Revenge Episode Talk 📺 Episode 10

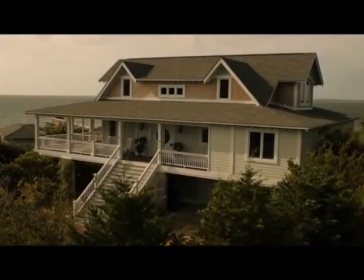(8:12)
Mostly we see the beach because of Emily's beach house and Grayson Manor,
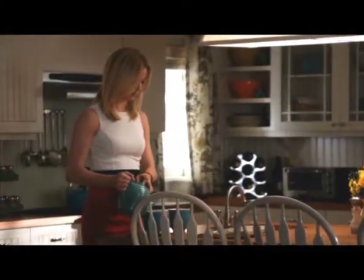(8:17)
And as in many TV shows that are made on a closed set we are indoors.
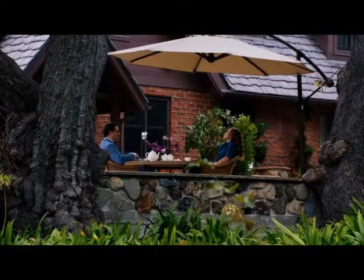(8:22)
But the red brick house and the green garden with the big parasol is a nice change of scenery.
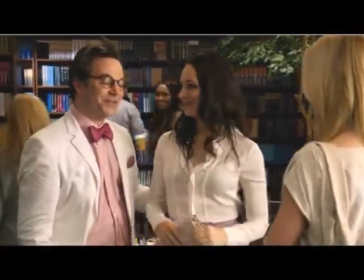(8:28)
Victoria and him wearing the same colours underlines that both play in the same team.
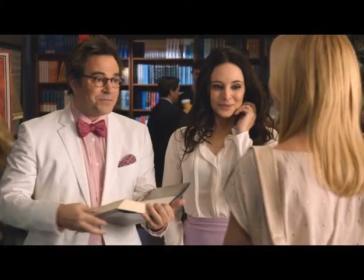(8:33)
I like that her colour scheme earlier in this episode mirrors the outfits of Mason Treadwell.
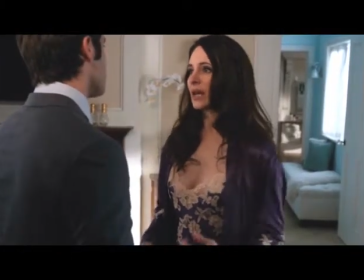(8:40)
Victoria is again in a really bad position with her son Daniel.
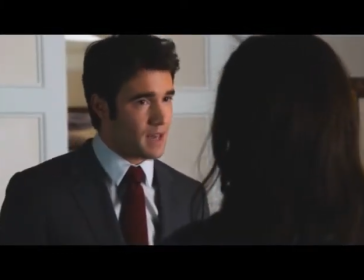(8:44)
If she tries too hard to talk Daniel out of his plans marrying Emily,
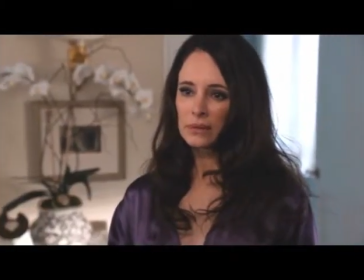(8:49)
she only drives him away from her and even worse, more in Emily's arms.
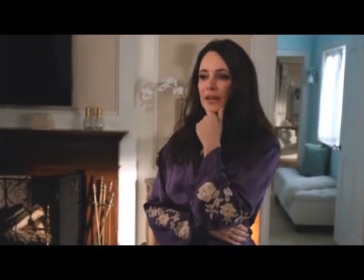(8:54)
But she cannot hold her tongue cause she is still not trusting Emily. You must give her credit for her instincts and persistency.
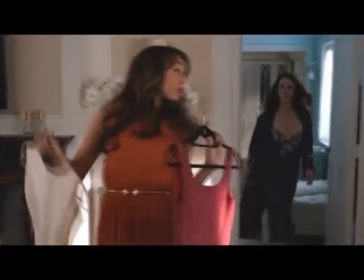(9:03)
One word about Ashley's look after Tyler went away.
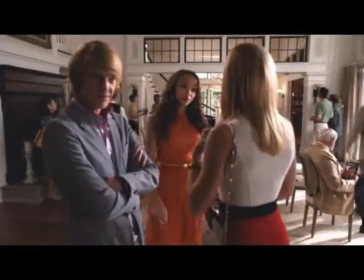(9:08)
I like that Ashley's look has changed a bit. she does not wear these sexy and aggressive short dresses.
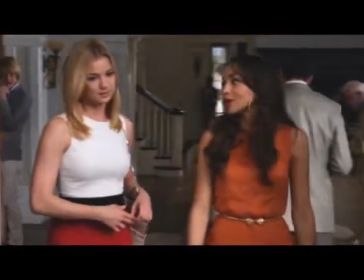(9:16)
Those floating dresses in bold colors really look good on her.
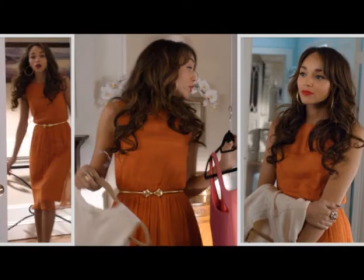(9:20)
I know the sexy look was more exciting, but I prefer her feminine dresses.
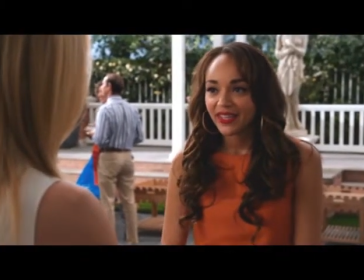(9:26)
And her hair with the long curls really fits this more soft and feminine look.
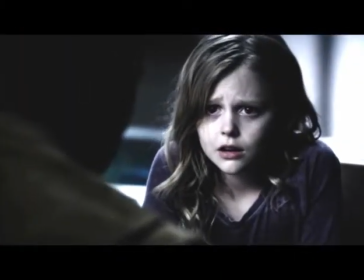(9:31)
About Mason's flashbacks, this episode was well structured.
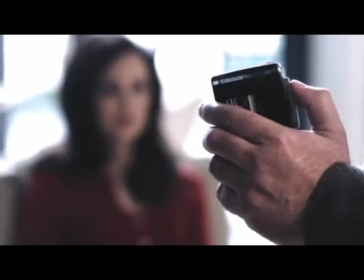(9:36)
I like how they used the flashbacks not only to tell Mason's story but to extend the suspense.
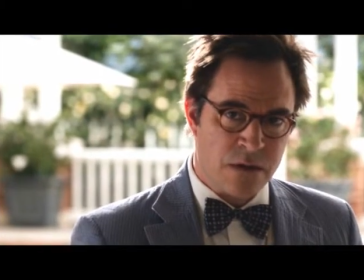(9:44)
I knew from the start that he would not do the right thing because in the end Mason is a weak character who follows the easiest path.
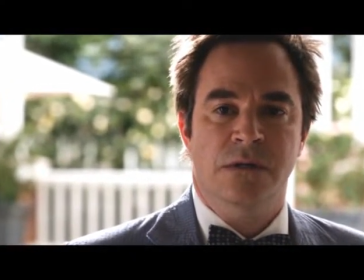(9:53)
But if you were unsure about what he will do or say about Amanda, it was the right time for a new flashback to prolong the resolution.
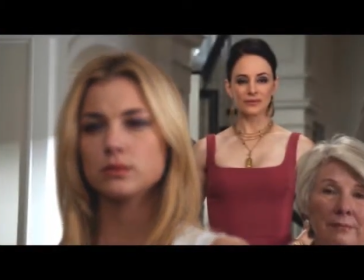(10:01)
One thing about Victoria's choice here.
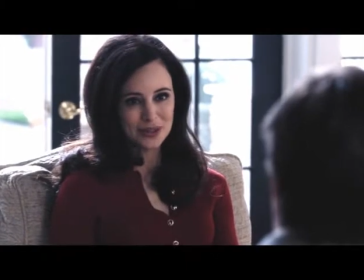(10:05)
In the flashback, we get to know from Conrad that David is still trying to fight his verdict and uses Mason to have better chances.
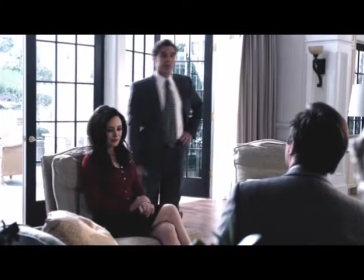(10:13)
If she would have wanted to help David in this, Victoria could have helped Treadwell to dig up the truth.
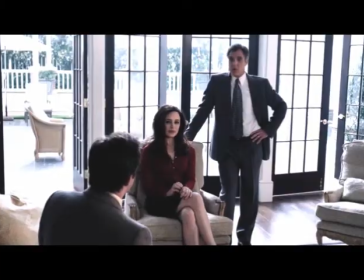(10:20)
But for that decision, she would have go behind her husband Conrad and betray him in a similar way as she did with David.
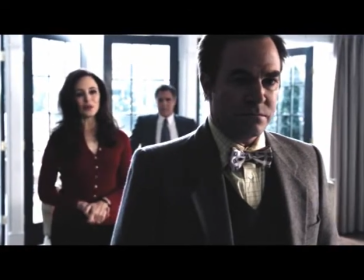(10:28)
Anyway, if she wanted it, here was an opportunity to save her beloved David.
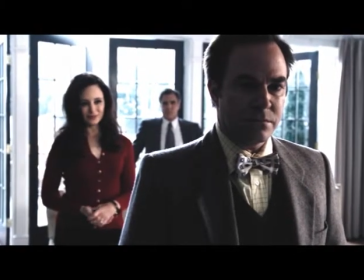(10:34)
Instead, she choose to solve the problem in a far better way than her husband,
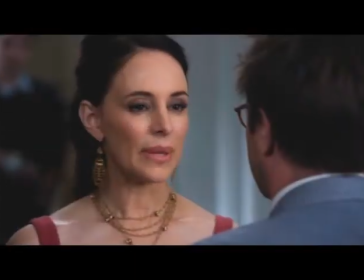(10:39)
by bribing Treadwell and giving him the opportunity of his lifetime.
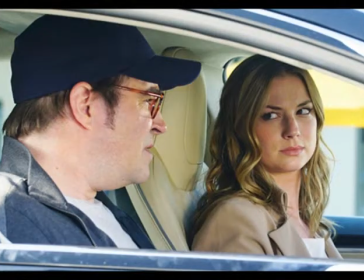(10:44)
Funny that in season 3 and 4 it is the same move Emily aka Amanda makes to take Mason back on her side,
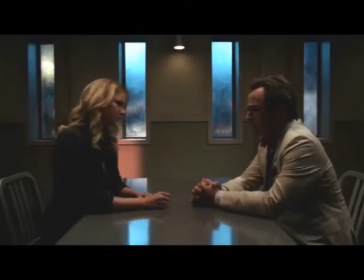(10:53)
with the promise that he can write a book about her true story.
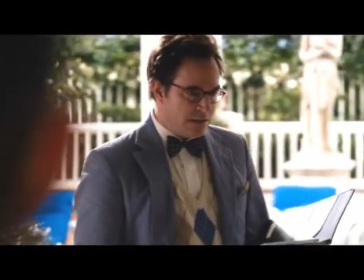(10:58)
However, I enjoyed that we see actual a crisis of conscious here.
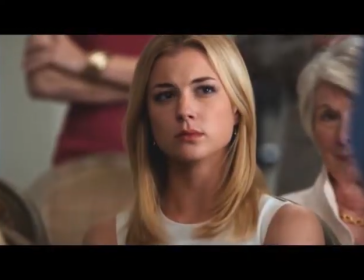(11:03)
He was one of the first targets of Emily who showed remorse.
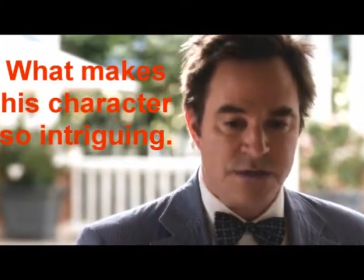(11:08)
I think the writers found the need to make Emily's targets more than just really bad people who made the wrong choice.
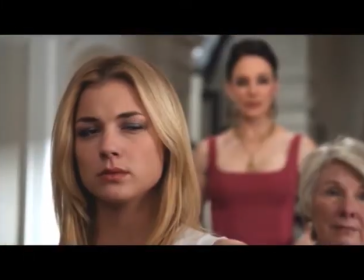(11:16)
Because after Tyler's strong storyline, it would have been boring to see always the same pattern and behavior just with new faces.
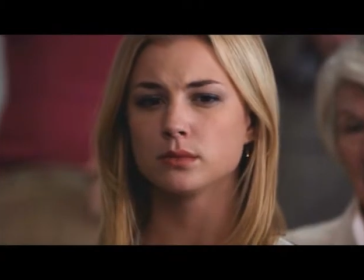(11:24)
In contrast to Season 4, his decision to betray Amanda twice seems not to lay in Mason's hands because of Victoria's threat.
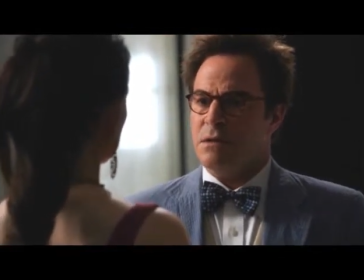(11:33)
But he could have done something brave which would have been out of character, and Emily does not really expect him to do the right thing.
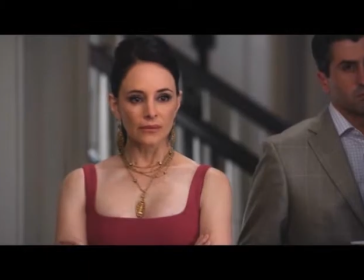(11:41)
The writing in this scene was fabulous as was to expect because the plot is set around an author.
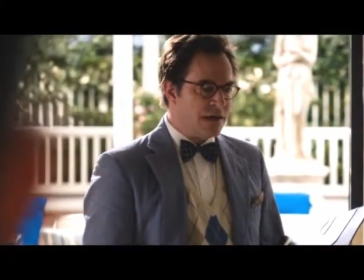(11:48)
Mostly I enjoyed that it was thrilling till the end and you almost thought that he would have written the truth this time around.
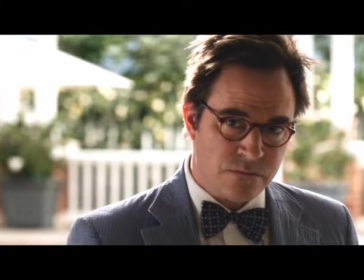(11:57)
Especially Emily's close-ups are great. But in the editing you see that Mason has a strong connection to Victoria.
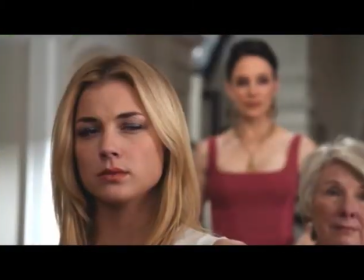(12:05)
He actually speaks to her, not to Amanda, who is not even in the room as far as he knows till now.